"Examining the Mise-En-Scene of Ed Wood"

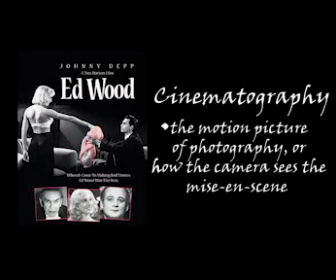(0:00)
The art of cinematography, which refers to the motion picture of photography or how the camera sees the mise-en-scene.
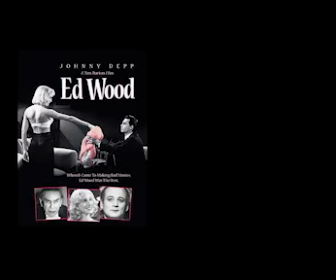(0:08)
We often take for granted how much effort it is for filmmakers to get that perfect shot for every scene. Hello everyone, my name is John Painter, and today I will be taking a look at the cinematography for Ed Wood.
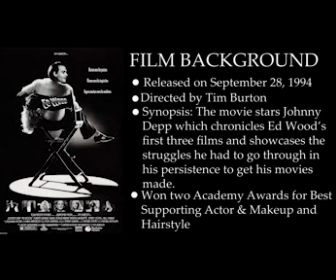(0:20)
To give you a little bit of a background on this film, the film was released on September 28, 1994, and was directed by Tim Burton. The movie stars Johnny Depp, which chronicles Ed Wood's first 3 films and showcases
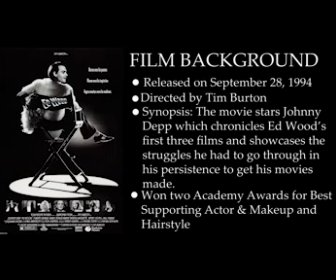(0:36)
the struggles he had to go through in his persistence to get his movie made despite the terrible odds against him. It makes fun of him and celebrates him, perfectly balancing that line between comedy and drama. This film would go on to win 2 Academy Awards for Best Supporting Actor,
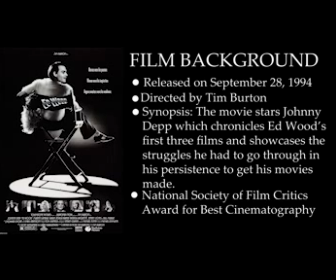(0:53)
Best Makeup and Hairstyle, and even the National Society of Film Critics Award for Best Cinematography.
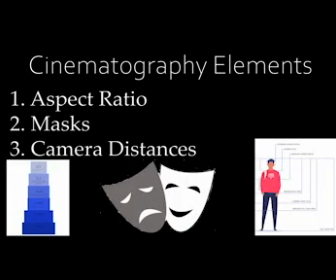(1:00)
For the cinematography of this scene, I will be going over 3 key aspects, which are the aspect ratio, the masks, and the camera distances.
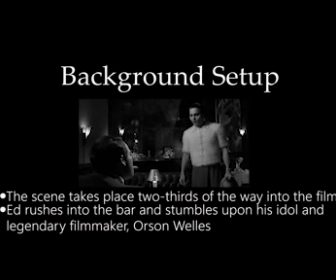(1:10)
For this scene, Tim Burton uses well-placed camera shots to tell us a story of the moment Ed Wood meets his idol Orson Welles.
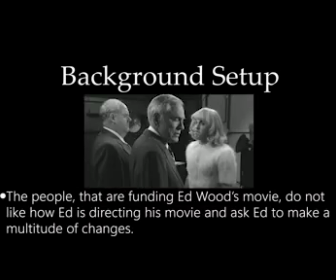(1:18)
It takes place 2/3 of the way into the film as Ed becomes both tired and frustrated with the people funding his film,
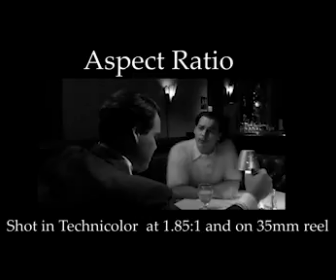(1:27)
and decides to leave the studio to grab a drink. There are a few key elements to note within the framing portion of this movie's scene. The aspect ratio for this film initially was on a Technicolor 1:8:5:1 and was shot in black and white.
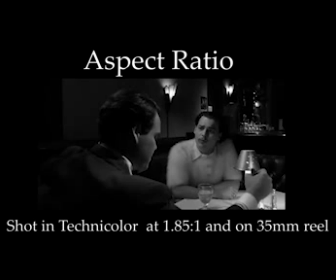(1:42)
The reason Tim Burton did this is because he wanted to capture the essence of the classic cinema while retaining that modern frame of the 90s.
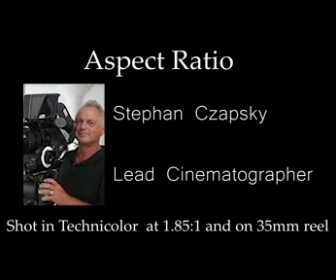(1:51)
The lead cinematographer Stefan Zapsky agreed to Burton's decision as they worked together in filming this movie.
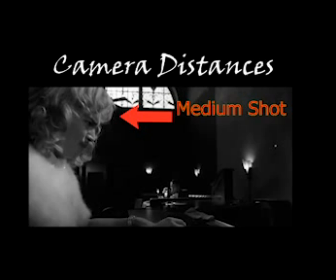(1:58)
We see a medium shot of our protagonist on the left side of the screen while Orson is sitting off in the distance in the view from a long shot.
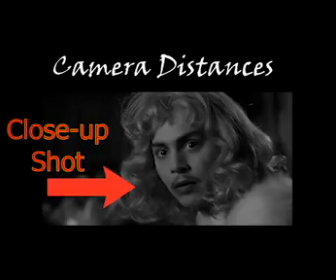(2:06)
When Ed notices Orson sitting calmly at the table, we get a close-up shot of Ed as we can see expressions of joy and fear.
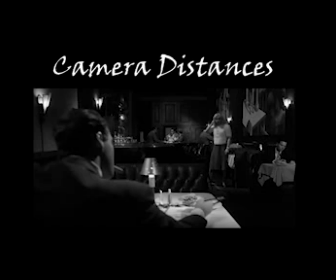(2:15)
The camera shot does a complete reversal as Ed is now standing from a long shot perspective and slowly makes his way over to Orson, transitioning to a medium shot as Orson remains where he is with an over-the-shoulder medium shot.
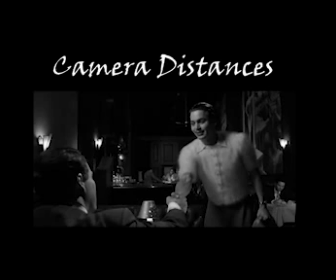(2:29)
After they complete their introductions,
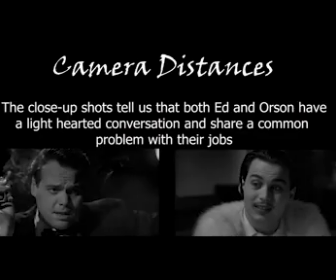(2:31)
the scene transitions to close-up shots of both Ed and Orson as they both have a conversation about budget problems,
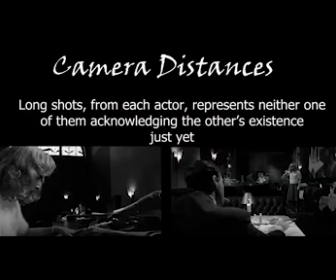(2:38)
seeing as how they both have something in common. These shots tell us the amount of power that each character has within this scene, with the long shots telling us neither one recognizes the other's presence at first,
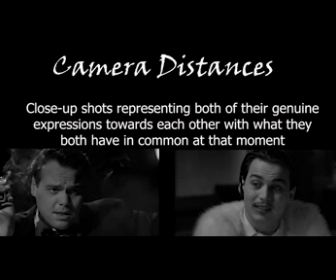(2:52)
and then close-up shots when these two filmmakers get into a conversation like a pair of old friends.
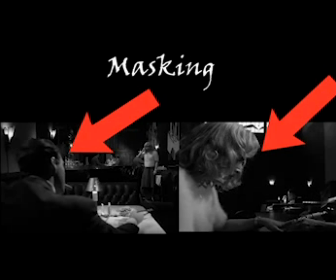(2:57)
Another thing to take note is the masking. Within the textbook The Film Experience,
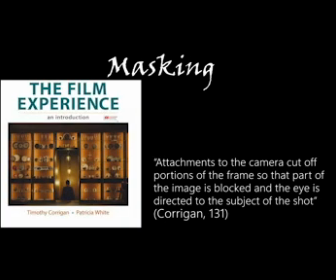(3:02)
it states attachments to the camera cut off portions of the frame so that part of the image is blocked and the eye is directed to the subject of the shot.
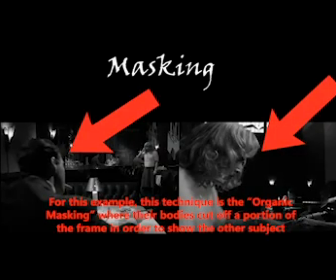(3:13)
Ed and Orson use their bodies to take up a portion of the screen, which helps focus on the other subject.
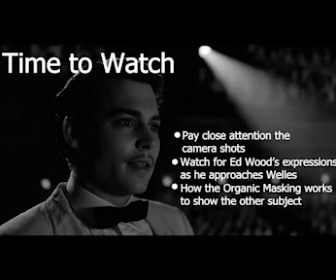(3:20)
So here is a clip of this scene. Make sure to pay attention to how the cinematography is shot within this scene.
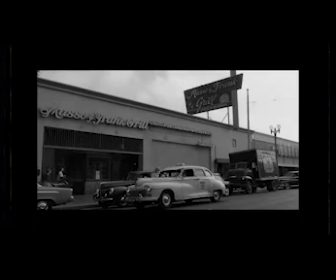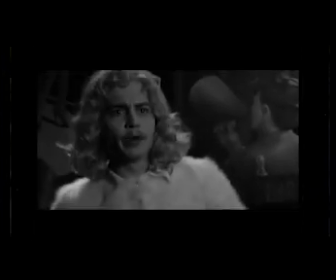(3:33) Imperial whiskey.
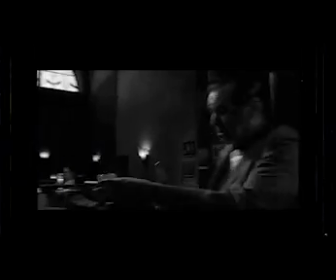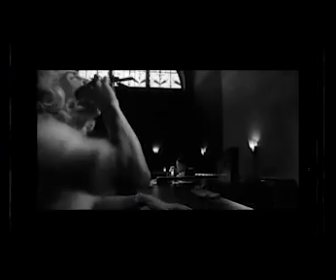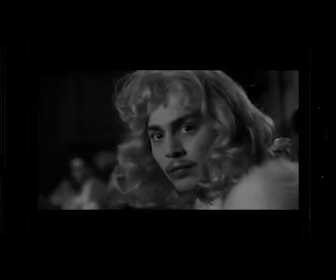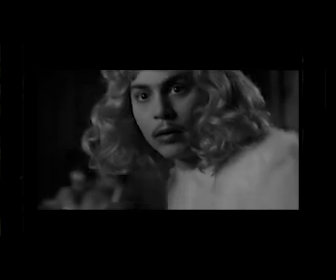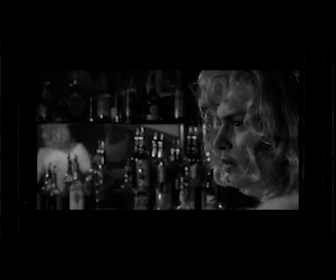(3:54) Oh my gosh. Orson Welles.